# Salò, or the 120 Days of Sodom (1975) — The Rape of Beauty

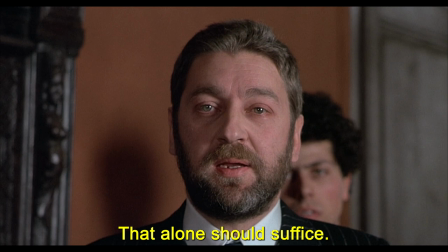2652s Dovremmo esserle grati perché ha goduto mentre qualcuno la possedeva una volta. Questo dovrebbe bastare a dire il vero.
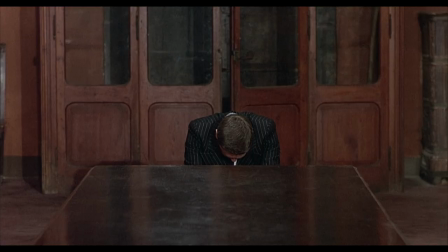2662s
Naturally, the libertines put an end to every attempt of resistance to their power, even when a desperate cry for help or a passive plea for death.
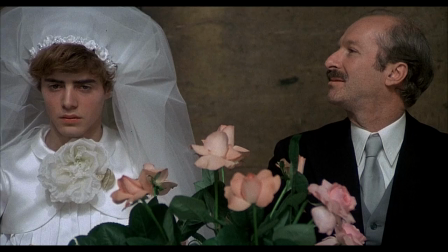2670s
Renata is forced out of her clothes and onto the ground to eat the Duke's excrement.
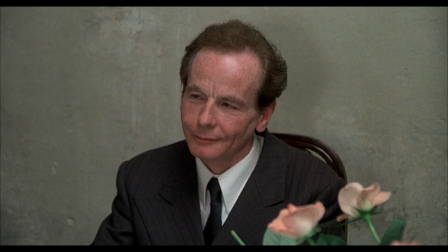2676s
Later, following another wedding, the victims are treated to a feast of feces. At this point, Salò may seem repetitive and feel redundant, but this structure itself is an exercise in excess, which elicits disgust and an agonizing, numbing effect for the audience as a deliberate condemnation of consumer entertainment.
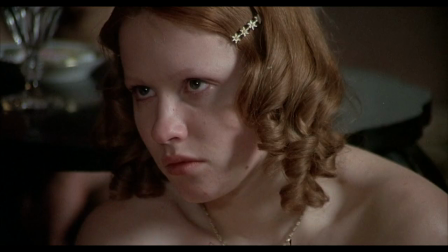2699s Eva. Allora spogliati e fa presto. Non ne posso più.
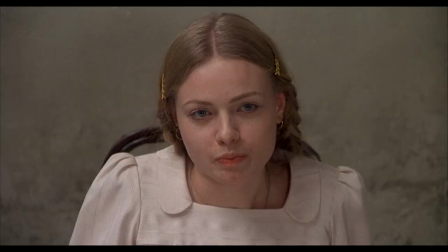2705s Quando ti avrò messo le mani addosso, su, bicia puttana, non salverai la pelle.
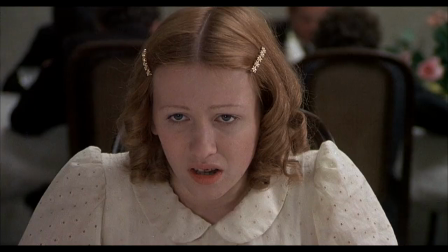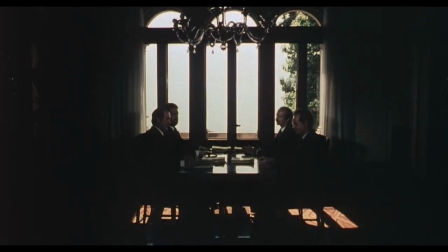2718s Eva, non posso, Eva. Tutto è buono quando è eccessivo.
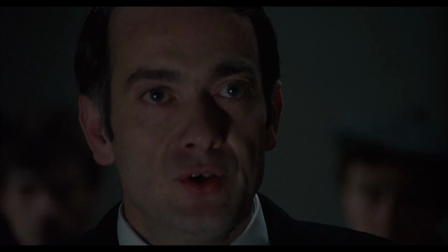2724s
This segment of the film concludes with the libertine searching for the most beautiful bottom in a dark room.
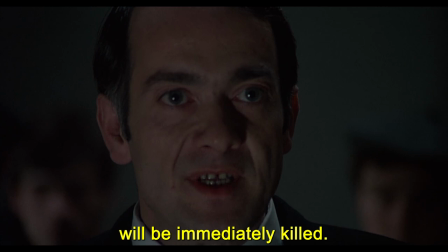2733s Colui o colei il cui deretano sia giudicato il migliore venga ammazzato all'istante.
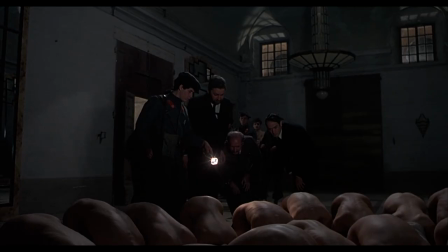2744s D'accordo.
Franco is picked from the crowd and is fated for execution.
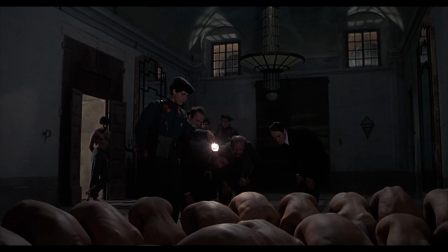2750s
This scene in particular draws attention to the anus, emphasizing an imposed beauty onto a body part with the biological function of defecation. Of course, for many, especially gay men like Pasolini, the buttocks is sexually arousing, but their function here is a reduction of human bodies to objects for rape and domination.
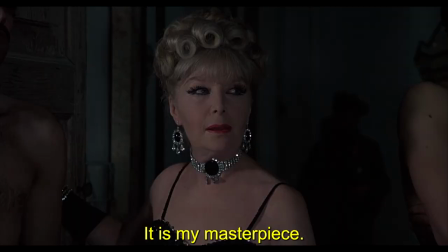2777s
What was once beautiful is now disgusting.
È il mio capolavoro.
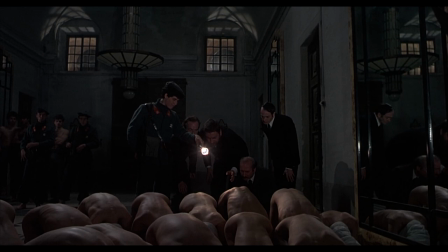2785s
Shadows cast over the victims' faces, leaving only parts of their body, rather than the whole, in view of the onlookers gawking at the human commodities.
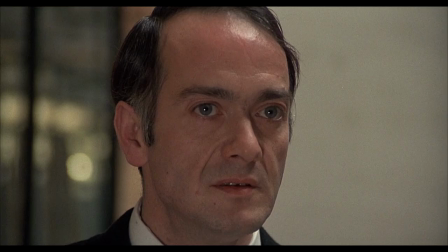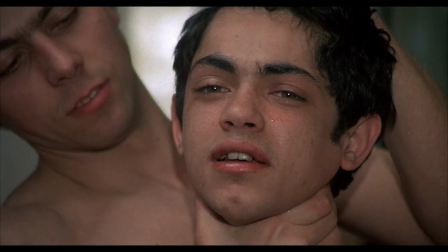2802s Imbecille. Come potevi pensare che ti avremmo ucciso?
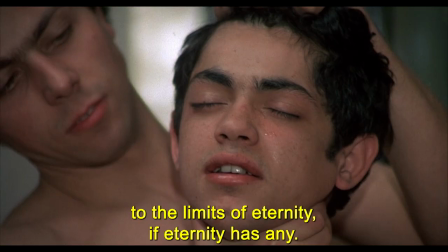2806s Non lo sai che noi vorremmo ucciderti mille volte, fino ai limiti dell'eternità, se l'eternità potesse avere dei limiti.